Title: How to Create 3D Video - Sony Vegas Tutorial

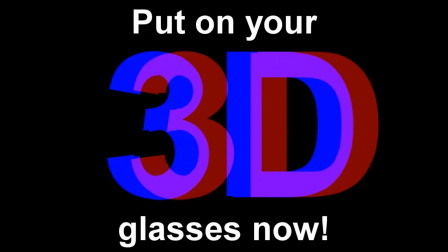(0:00)
Put on your 3D glasses now! 3D glasses not included. This is some delicious coffee.
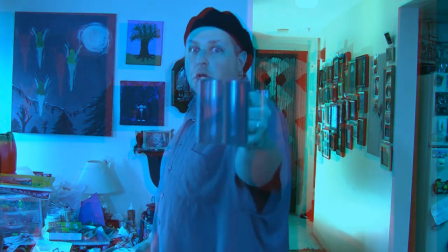(0:06)
Would you like some in 3D? Okay, so over the last few years, Hollywood has managed to dig up this old gimmick from the 1950s and 60s and try to reshape it into something to draw more people into theaters. And my God, it's working. And of course, the moment Hollywood makes something popular, everybody starts wanting to do it at home too. You can't blame us! So today I'm here to show you at home how to accomplish this effect using your Sony Vegas program.
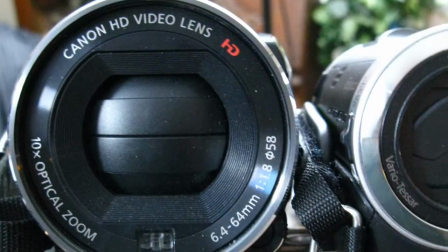(0:33)
To start, you're going to need two video cameras. Any two video cameras will do, as long as they happen to shoot in the same size, shape, and resolution.
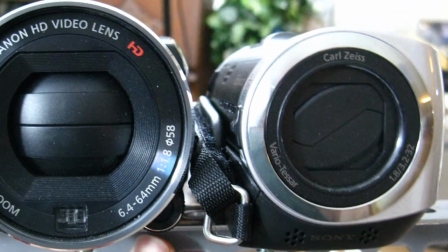(0:39)
The two I'm using aren't even the same brand, but they both shoot in 1080, so that's all that matters.
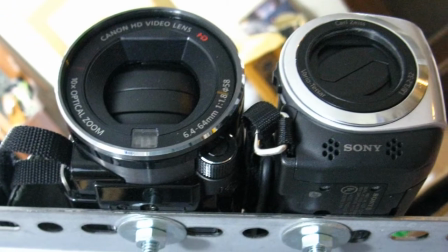(0:44)
Now what you're going to want to do is try and find a way to place these two cameras side by side at equal levels, about 3 inches apart from each other, about the same distance as a pair of human eyes.
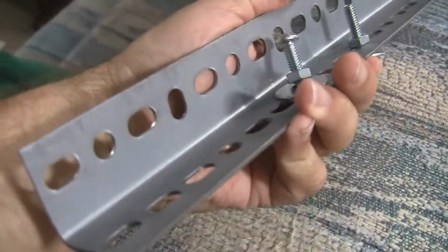(0:53)
I found this little metal rig for about $2 at one of the local hardware stores, and I just put a couple of bolts and nuts on there to keep them firmly held into place.
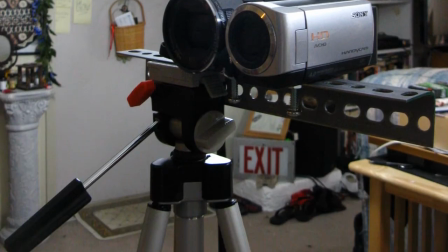(1:01)
You don't really have to do this, but it makes it a lot easier to put it on a tripod, as shown here, and it keeps them from getting bumped and knocked around.
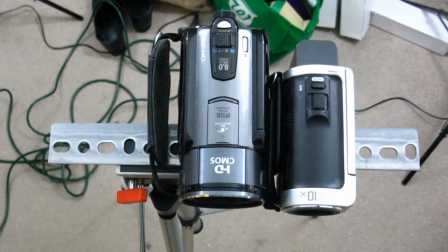(1:09)
You want these to stay as steady as humanly possible. Once you've got it all set up, hit record on both of the cameras and you're good to go.
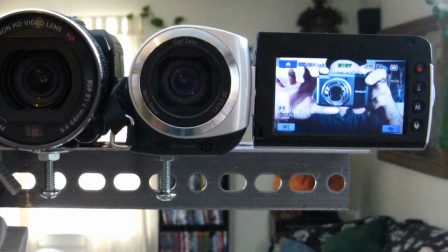(1:15)
Oh, and if you have a flip screen available, turn that sucker around. You want to be able to see what the heck you're doing. Now the best way to make sure you've got both videos synced up properly is to make some kind of a loud noise that you can then line up on the editing suite. Just clap your hands, sync, sync, and you'll see the two little things side by side. It works pretty well. Now you're going to want to have your main focal point about 5 feet away from the camera, about as far as I'm standing right now.
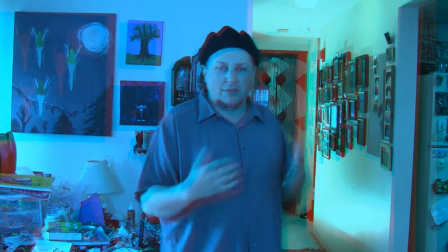(1:38)
Make sure that your background is as rich and layered as you can get it. I mean, right now I'm standing with a wall behind me here and a long hallway down the side here.
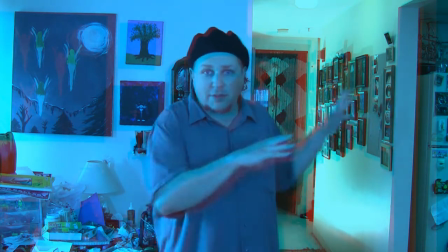(1:47)
That's not an accident. I'm doing that on purpose because that gives you more of a feeling of depth.
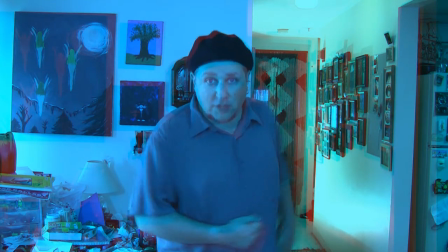(1:52)
Remember, 3D is just as much about what's behind you as what's in front of you.
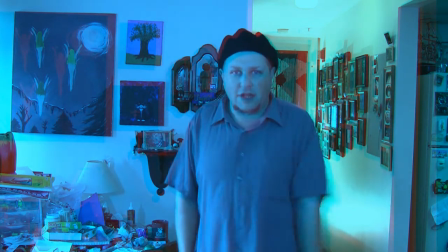(1:55)
Now, when you really want to play up the whole something coming out at the audience thing, you can't go wrong with a slightly smaller object.
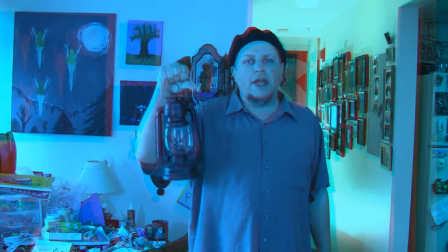(2:02)
It's easier for the eyes and the mind to focus on. And when you bring it out, make sure you don't just make it pop right up where it would be.
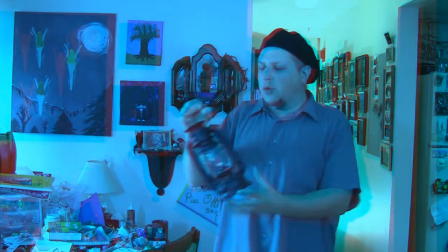(2:09)
It hurts people's eyes. It doesn't work that way. You want to bring it so that it's in view the whole time.
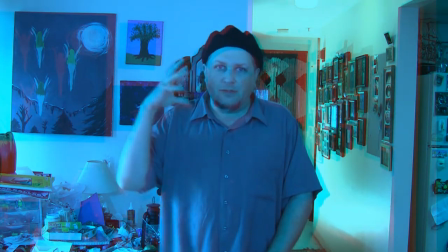(2:14)
See, it allows the muscles in a person's eyes to kind of have time to focus and unfocus when it does that.
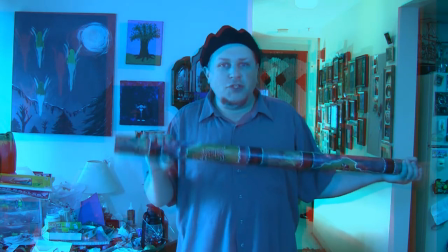(2:21)
I find that gun barrels, tubular objects, they work beautifully for this kind of thing.
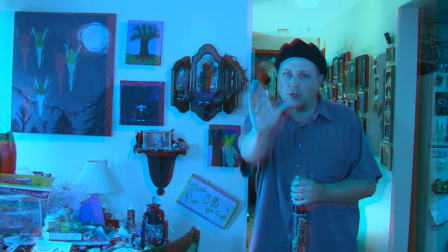(2:27)
Now again, this is where having a flip screen really helps so that you can observe exactly where objects are in the screen at any given time.
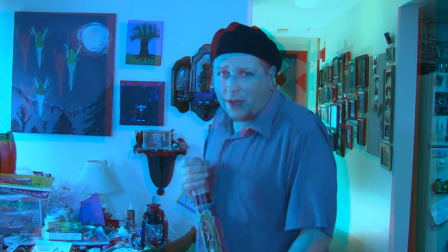(2:34)
It also helps when you know how to play something like this.
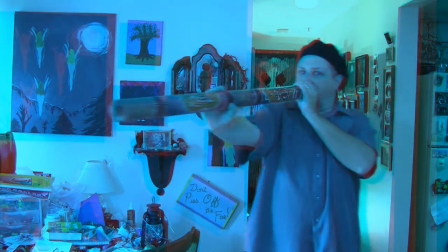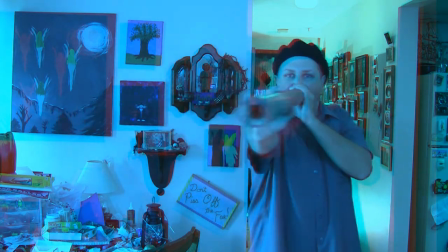My lungs just ain't as big as they used to be.
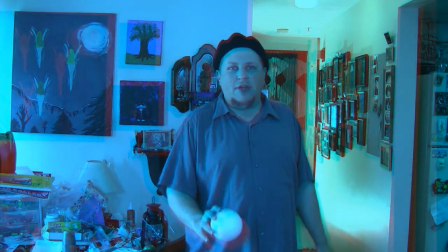(2:51)
Now a lot of people like to go with the idea of tossing something at the camera to get that kind of a shock effect. That works usually if you've got good aim. I don't. Now the scheme I'm using for the tutorial right now is the traditional red and blue lenses. I kived these a long time back for the big Michael Jackson This Is It special.
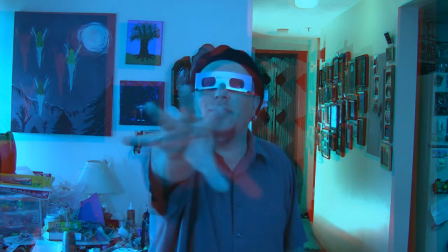(3:10)
Wow, it's like having a singing pedophile right here in my own living room. They were giving these away in all the local gas stations.
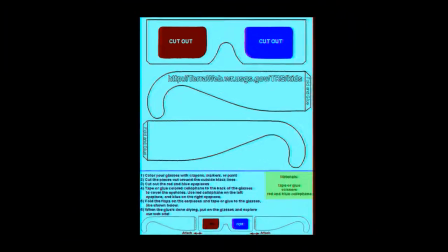(3:17)
I currently only have the one. There's a bunch of websites out there right now that show you how to buy or make your own, so I won't go into that.
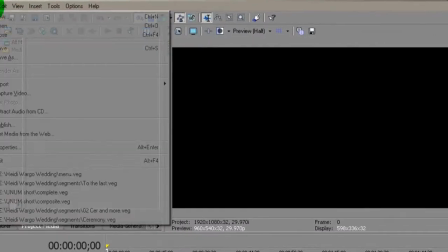(3:22)
You may now remove your 3D glasses. Okay, let's get started. Now, I'm doing this on Sony Vegas 9 Pro, but I'm pretty sure it works on nearly any version of Sony Vegas.
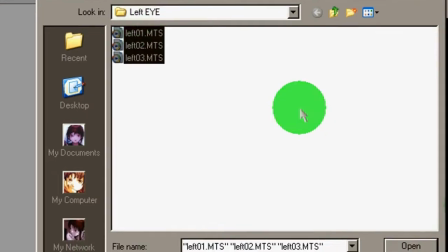(3:31)
Now, the first thing you want to do, whether you're using tapes or you're saving this directly to digital,
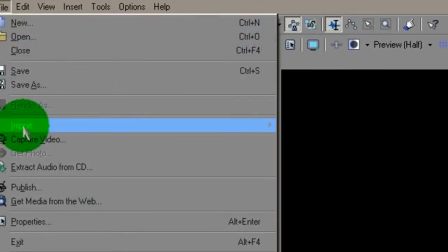(3:35)
make sure you clearly label which was the left side camera and which was the right side camera footage.
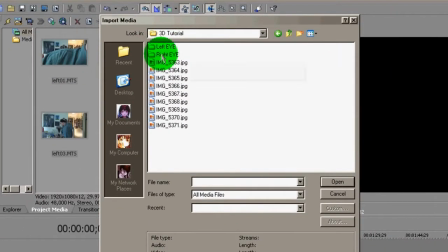(3:41)
Reason for this is if they get mixed up, it just ruins the effect and kind of hurts your eyes too, eh?
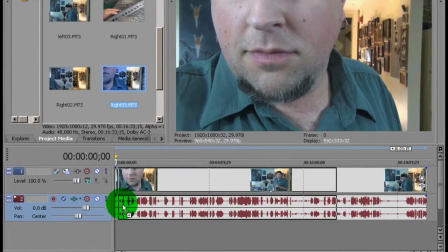(3:46)
Now, when it's time to start dragging and dropping them, go ahead and put the left eye footage above the right eye footage.
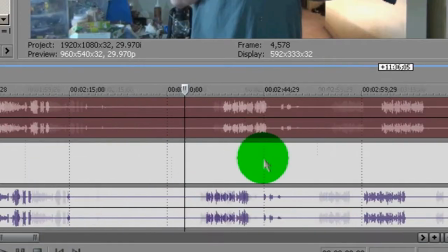(3:52)
That's very important. Once you've got them both down there, go ahead and sync them up using the audio tracks, right where you either clapped or yelled or whatever it was that you did.
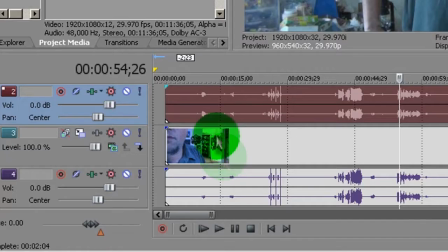(4:00)
Get them so that they're lined up nice and even. Once you've done that, make sure you delete one of the two audio tracks.
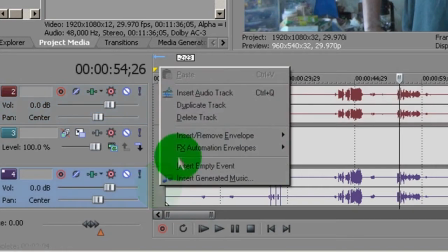(4:05)
If you don't, it's just loud and annoying.